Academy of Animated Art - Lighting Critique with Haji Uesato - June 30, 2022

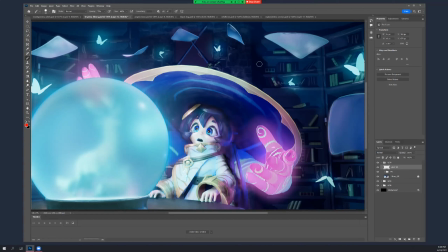995s
So, not only if these things are self-illuminated and the hands are self-illuminated, and obviously this is, you've got a lot of places where you could be, a lot of sources that could be casting shadows from objects in the scene,
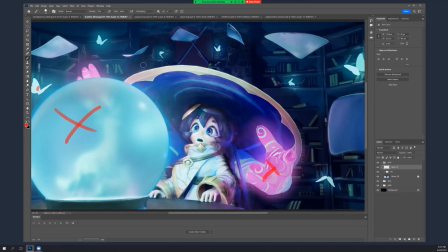1014s
and also being bright enough that the set or her would be picking up spec hits from it. So like this butterfly here that's really close to the
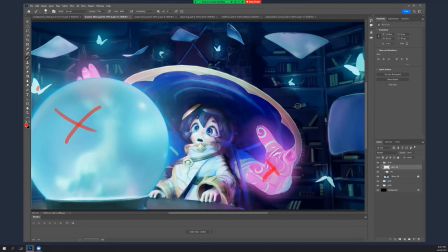1031s
bookshelf would be kind of lighting up that area of the bookshelf, even though a part of it is in shadow, and picking up some spec hits as well, which will make it, the set feel attached to the butterfly, or vice versa.
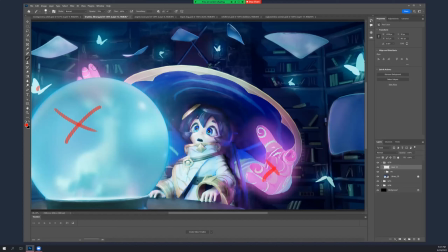1046s
And like these pieces of paper, they're white, so they could sort of pick up color from all of these things, and even highlights as well. And that'll help integrate this stuff. Excuse me.
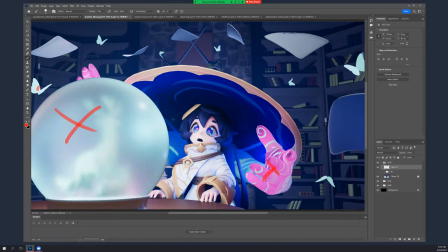1060s
Because these are, well, I mean, you've got some color in there,
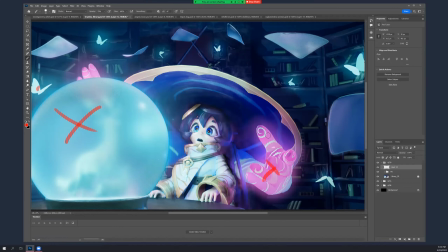1065s
but it's more dynamic especially if they pick up this fuchsia a little bit. Let's see. So okay, yeah, this is what I was talking about. Like, I darkened, I turned off the sleeves basically,
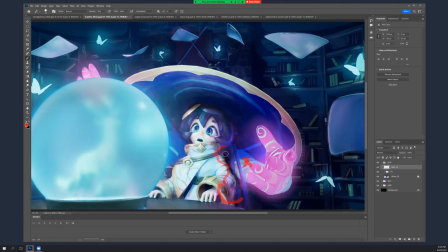1083s
and then darkened these areas so that she rolls off into shadow, because then it really feels more like she's getting lit in front by this, because there's something darker to play off of it.
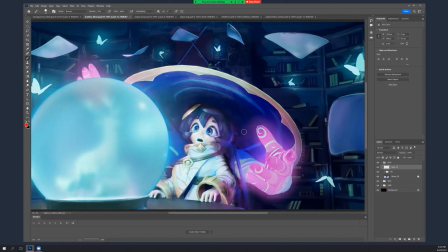1103s
I think that helps. So yeah, I mean, and also just put some comp glows, or do it in render if you want to add volumetrics to the crystal ball and the hands and the butterflies.
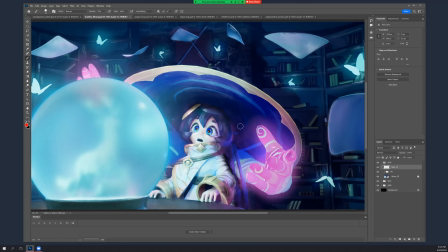1121s
That all make it feel a little more lively, and magic too. So I did like paint the insides of her sleeves darker again, because to make it feel like,
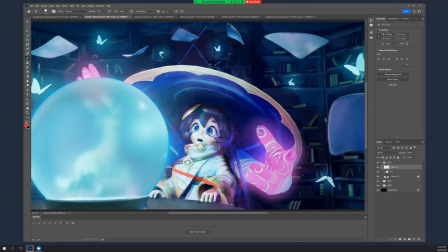1138s
I mean, there, she's picking up some light because of the angle of this thing, but some parts, like the top part, probably wouldn't be getting any light. So, that kind of helps a little bit, just to,
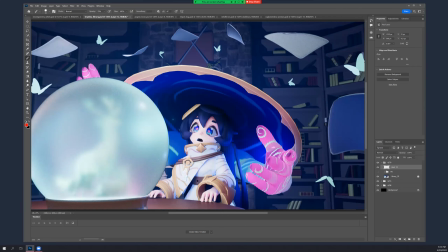1153s
you need some dark parts to make the bright parts feel bright. And unfortunately, these sleeves were kind of killing you, because it was, you're drawing even inside her hair, like light spots,
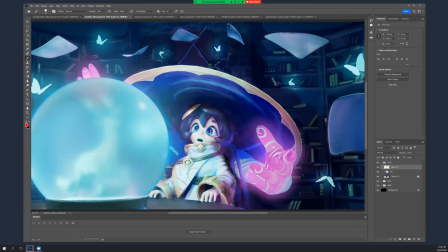1173s
where you otherwise kind of expect shadow to happen or shading to happen, So like her face,
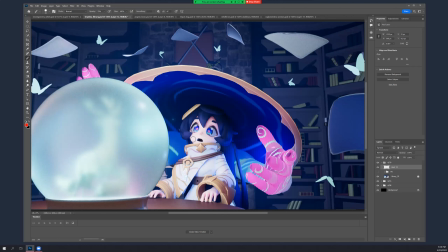1182s
it's almost completely even across, except it actually gets brighter there, which is a little odd, right? So, I mean, she makes her more anime kind of, but not in a 3D way. Mm-hmm.
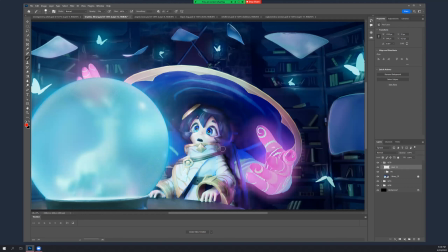1201s
So, if again, if you turn the rims and kicks is off from the arms, then hopefully, it'll be a little bit more naturally shaded along the sides.
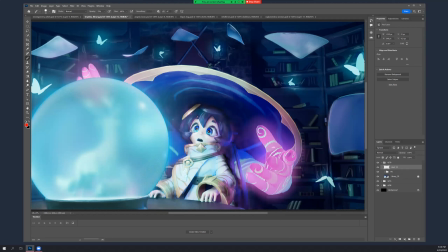What else? Oh, yeah. So also, you can, this thing being so close to the table, expect some speck there.
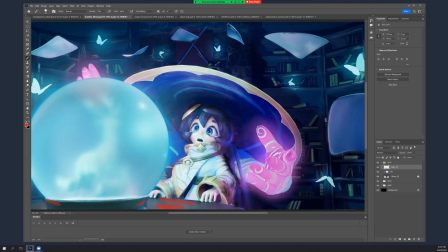1238s
And just, kind of more light and glow on the stand as well.